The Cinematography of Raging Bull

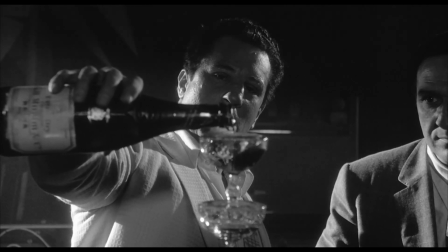Raging Bull is like a fine glass of wine. It gets better with age, unless you're the main character, Jake LaMotta, who, in that case, he just takes a turn for the worse.
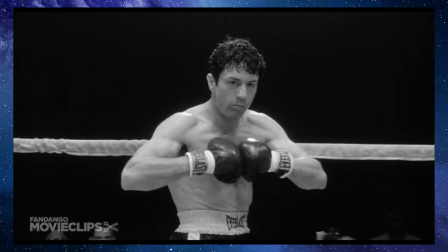This movie is essentially a parable on how a man who is highly successful and highly ambitious can really plunge himself
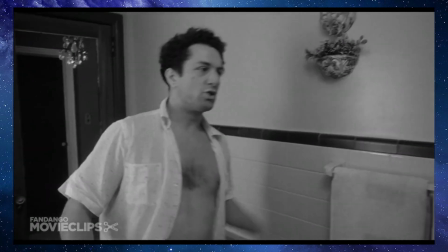down into a downward spiral of depravity due to his own insecurities and his own explosive jealousy.
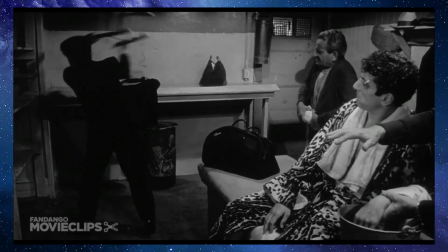Every aspect of filmmaking works super well in this movie. You have phenomenal acting across the cast, you have gut-wrenching sound design,
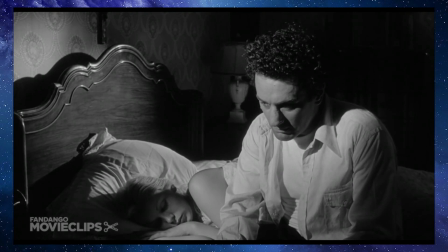and you have top-notch editing that juxtaposes slow pace with fast pace. However, the one aspect that stood out to me in this movie is the cinematography. In this video, I'm going to be talking about how this movie utilizes camera movement,
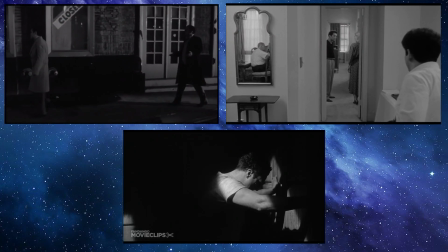composition, and lighting in order to convey brutality and isolation. So, without further ado, for the plebs out there that don't know what cinematography is, allow me to enlighten you with my oh-so-gigantic brain. In layman's terms, cinematography is the use of different visual elements, i.e. composition,
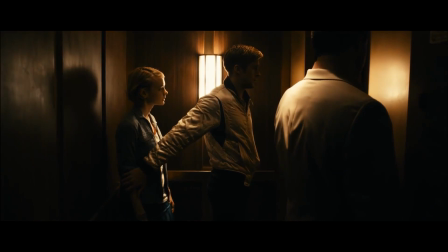camera movement, and lighting techniques in order to make the audience feel something in particular.
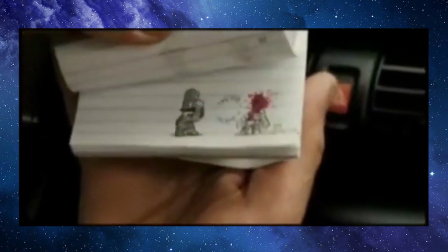Now, I've filled up my notebook with how brilliantly the cinematography is used in pretty much every scene, and obviously I can't go through all of them because that would take literal ages, so I'm just going to be going over the ones that stood out to me the most.
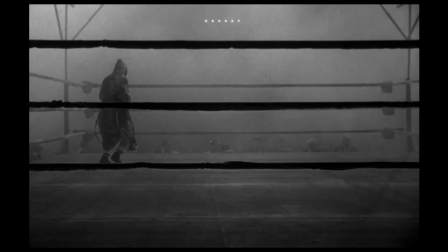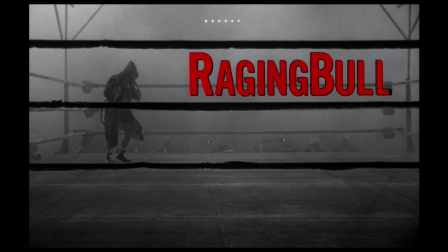What better way to start off with shot composition than the iconic opening scene in Raging Bull?
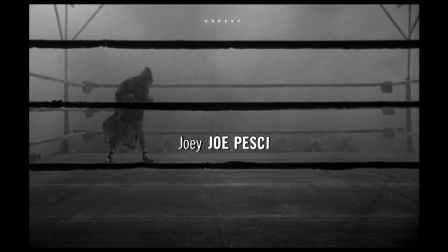My god, is this beautiful. But anyways, here we can see that Robert De Niro is on the left, whose head is completely shrouded in darkness, because right here we don't really see the human being.
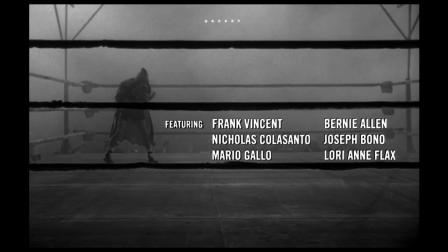We just see a man trapped behind the cage that is the boxing ring. The only place where he can really get catharsis from all the trials and tribulations in his life. And we see that he is confined to these bars, and we see the rim light up at the top.
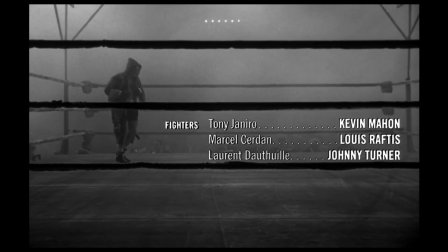We also see, by paradox, that when Jake is approaching the camera, he is actually getting closer to the left, also meaning that he is leaving the frame even though he's coming closer to the camera.
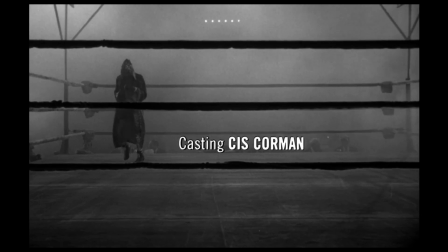Now, this I found to be really interesting because I believe this signifies that as Jake attempts to get closer to other people,
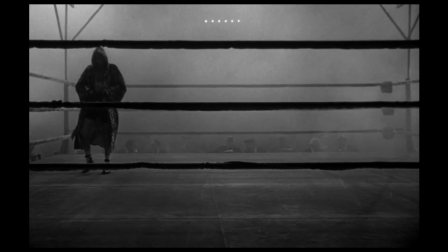he just simultaneously pushes himself away.
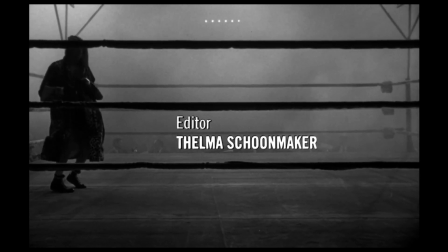He makes the attempt to get with other people and get close to them, but he is simply incapable based off of his own corruption.
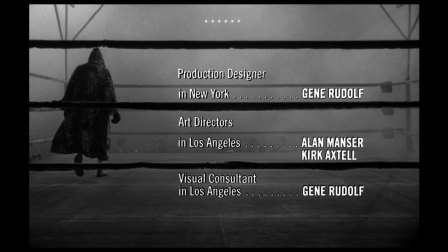He yearns to have relationships with other people. He wants to keep a strong relationship with his family, with his brother, with his wife, everybody.
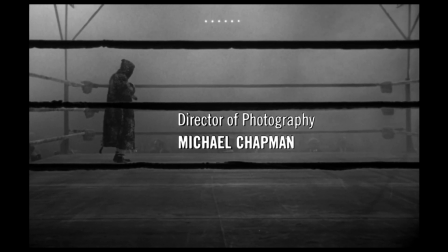But he is just so broken on the inside that he just can't help but to just pull himself
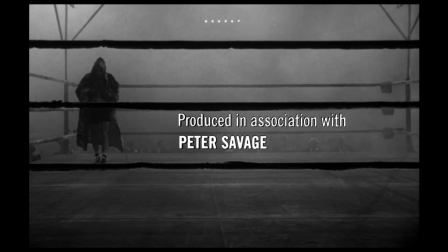out of the picture. Another thing is that Jake LaMotta isn't put on the left just so there's room for the text to be put on screen.
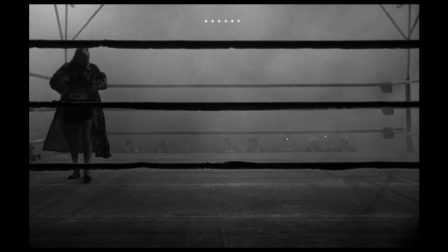Even though that is a nice effect, I don't believe that was intended for that very purpose.
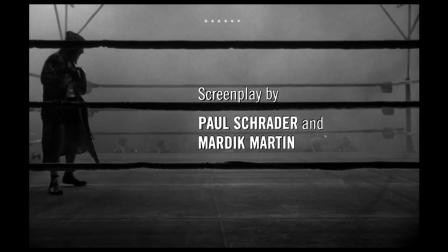I think that it's supposed to emulate how on a timeline you would typically start from the left,
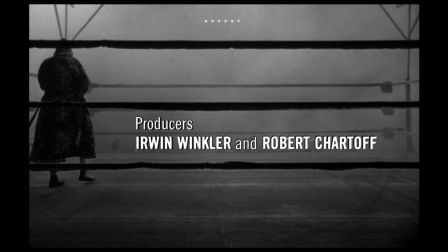and since he is on the left, he is signifying that he is on the beginning of his journey. Notice how in the opening scene we pointed out how spatial positioning was used to emphasize loneliness and isolation. Raging Bull also uses spatial positioning to convey consensuous relationships and opposition.
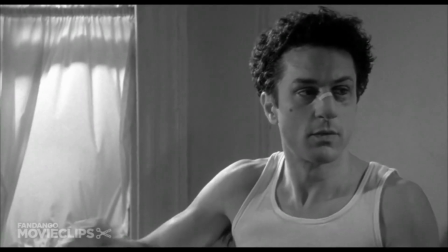Let's take a look at one example of this.
What are you doing? I just said don't overcook it.
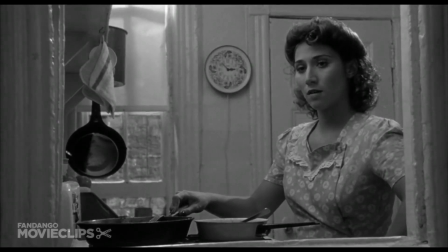You're overcooking it. Bring it over. You want your steak? Bring it over. Bring it over!
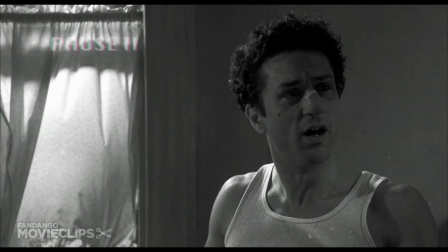Now, this is a scene where Jake LaMotta is having an argument with his wife.
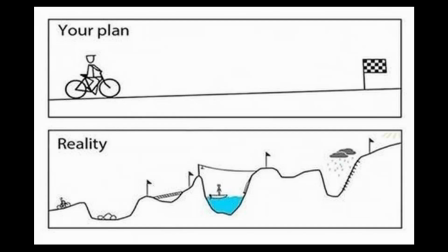In order to portray progress or a successful path, we typically read from left to right,
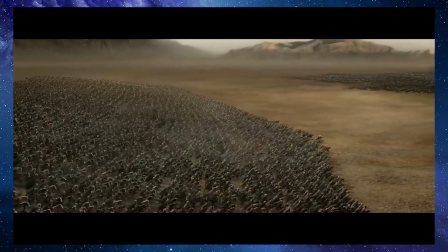and therefore, when characters or objects move from left to right, that's supposed to convey a positive meaning.
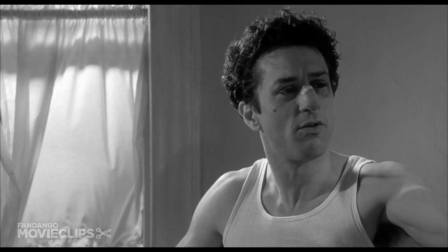Now, take a look at this. Jake LaMotta is having an argument with his first wife, Irma, and he starts off on the right side of the frame.
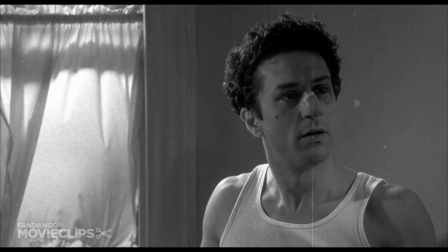Now notice how the technique of short-sighted framing is used here, where Jake LaMotta is on the right side of the frame, and yet he's looking camera right, and there is not much space between him and the end of the frame,
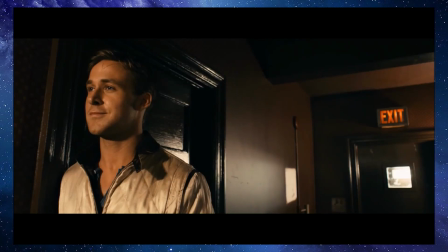signifying a sense of being uncomfortable or losing power in a situation.
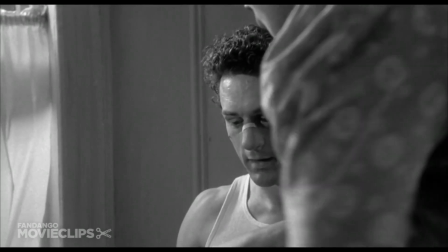Steak.
Can't wait for The situation becomes a lot more hostile now.
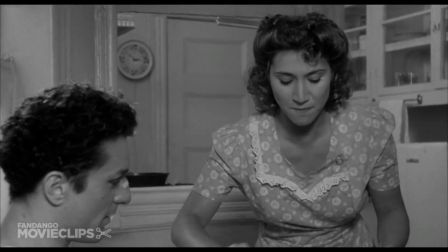The wife has come up to him and is now provoking him.
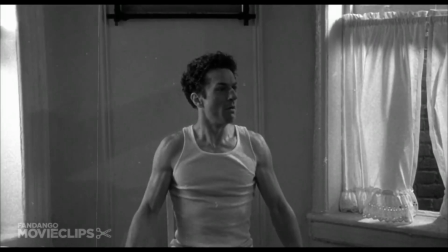And then the table turns, literally, and figuratively, and De Niro is in the middle of the frame. He went from the right side to the middle, so he is losing progress here.
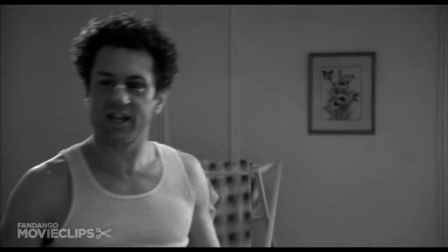You bothering me about a steak, huh? You bothering me about a steak?
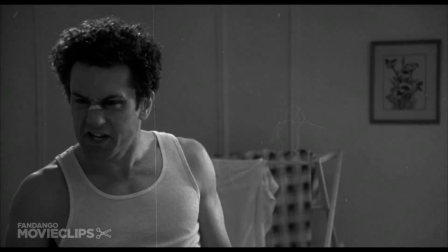And then, to finish off this particular sequence, he is now on the left side of the frame, which is still short-sighted.
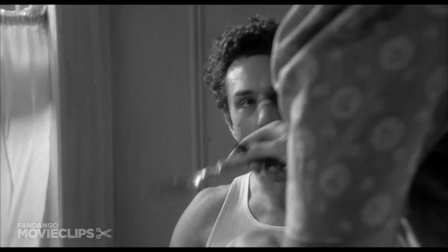As the characters in the scene get angrier and angrier, Jake starts off from the right, flips the proverbial table, and then is now on the left side of the frame. So notice how the short-sighted framing represents Jake's sense of uncomfortability, right? Now let's take a look at what happened just a few minutes after this altercation between Jake and his wife.
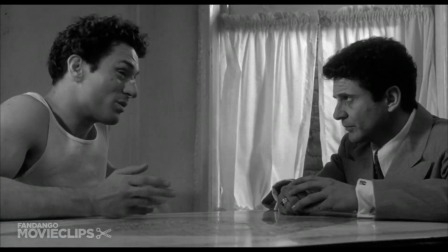What's going on here?
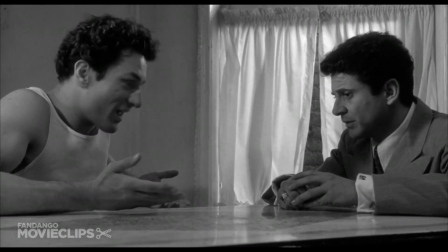Hands.
The scene actually starts off with Jake LaMotta just complaining and also revealing his
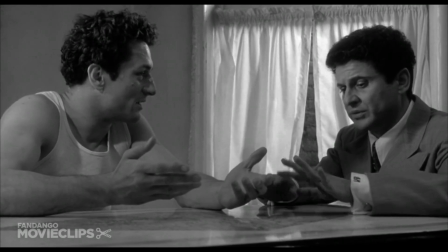insecurities about how he's not going to be able to succeed in the big leagues, and also he has small hands,
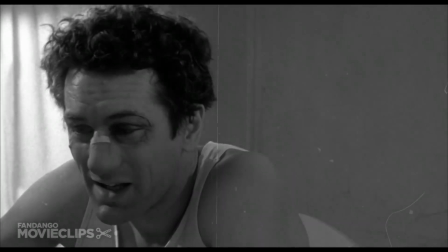so that's representing another insecurity. And as he talks about that, he is on the left side of the frame looking towards the left side of the camera. Therefore, short-sighted framing is used again.
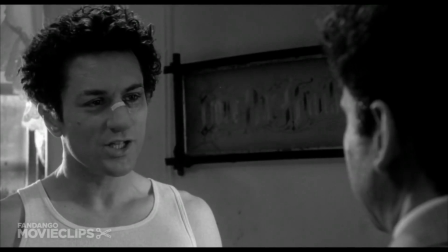However, when he starts to address his younger brother, more control of the situation is established, as now he's using long-sighted framing.
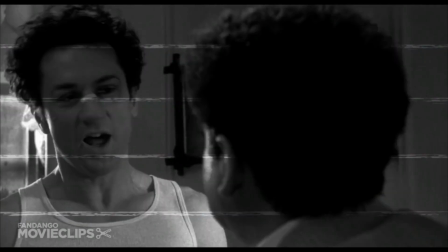So now his eye line is taking up more of the frame. This occurs for the rest of the scene as he addresses his brother. So now we have a contrast between short-sighted and long-sighted framing in order to portray how contentious the relationship is and also to display power dynamics. However, even though it's established that Jake LaMotta has control over his brother via the long-sighted framing, there is actually another instance later on in the movie, which is probably the most contemptuous and provocative scene in the entire movie, where spatial awareness is used differently to portray power. Let's take a look.
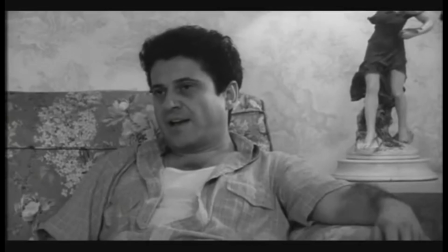So, as I've mentioned, Jake LaMotta has a tremendous problem with jealousy. And now we're at a point in the movie where he believes that his wife slept with his brother.
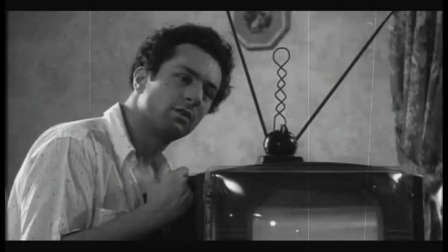So here's what's interesting here. We start off with a medium shot of Jake LaMotta's character, and he is on the left side of the frame using long-sighted framing.
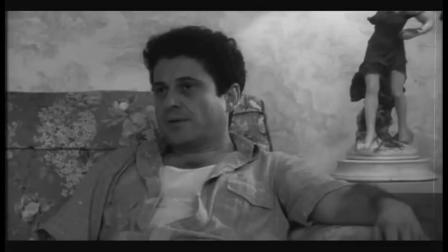So his eye line is taking up more of the frame. Then it moves to Joey, the younger brother, who is looking at Bob De Niro, and his side is more on the short side of the framing. However, he is in the middle, which represents that he is not too far away from Jake,
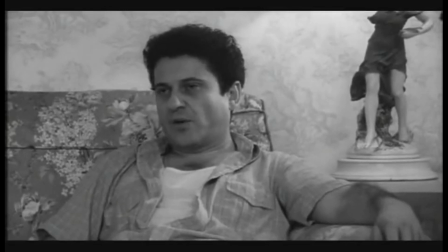which makes sense because he is trying to cajole him into believing that nothing happened.
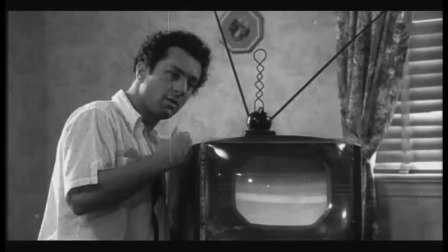But now, here's something interesting. Both of them have medium shots, right? But in the next shot on Jake LaMotta, he is now further away. This represents how even though his eye line is still stagnant, he's still taking up most of the frame long-sided,
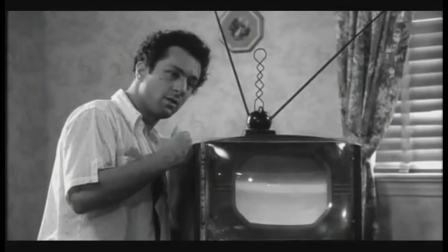he is now smaller, representing that he is losing control and he is losing his confidence in the situation.
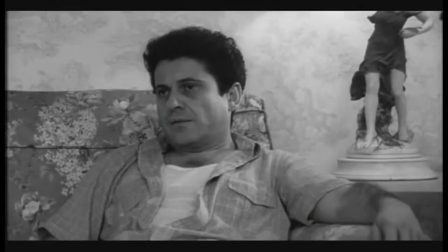Joey remains in the center, and another thing happens.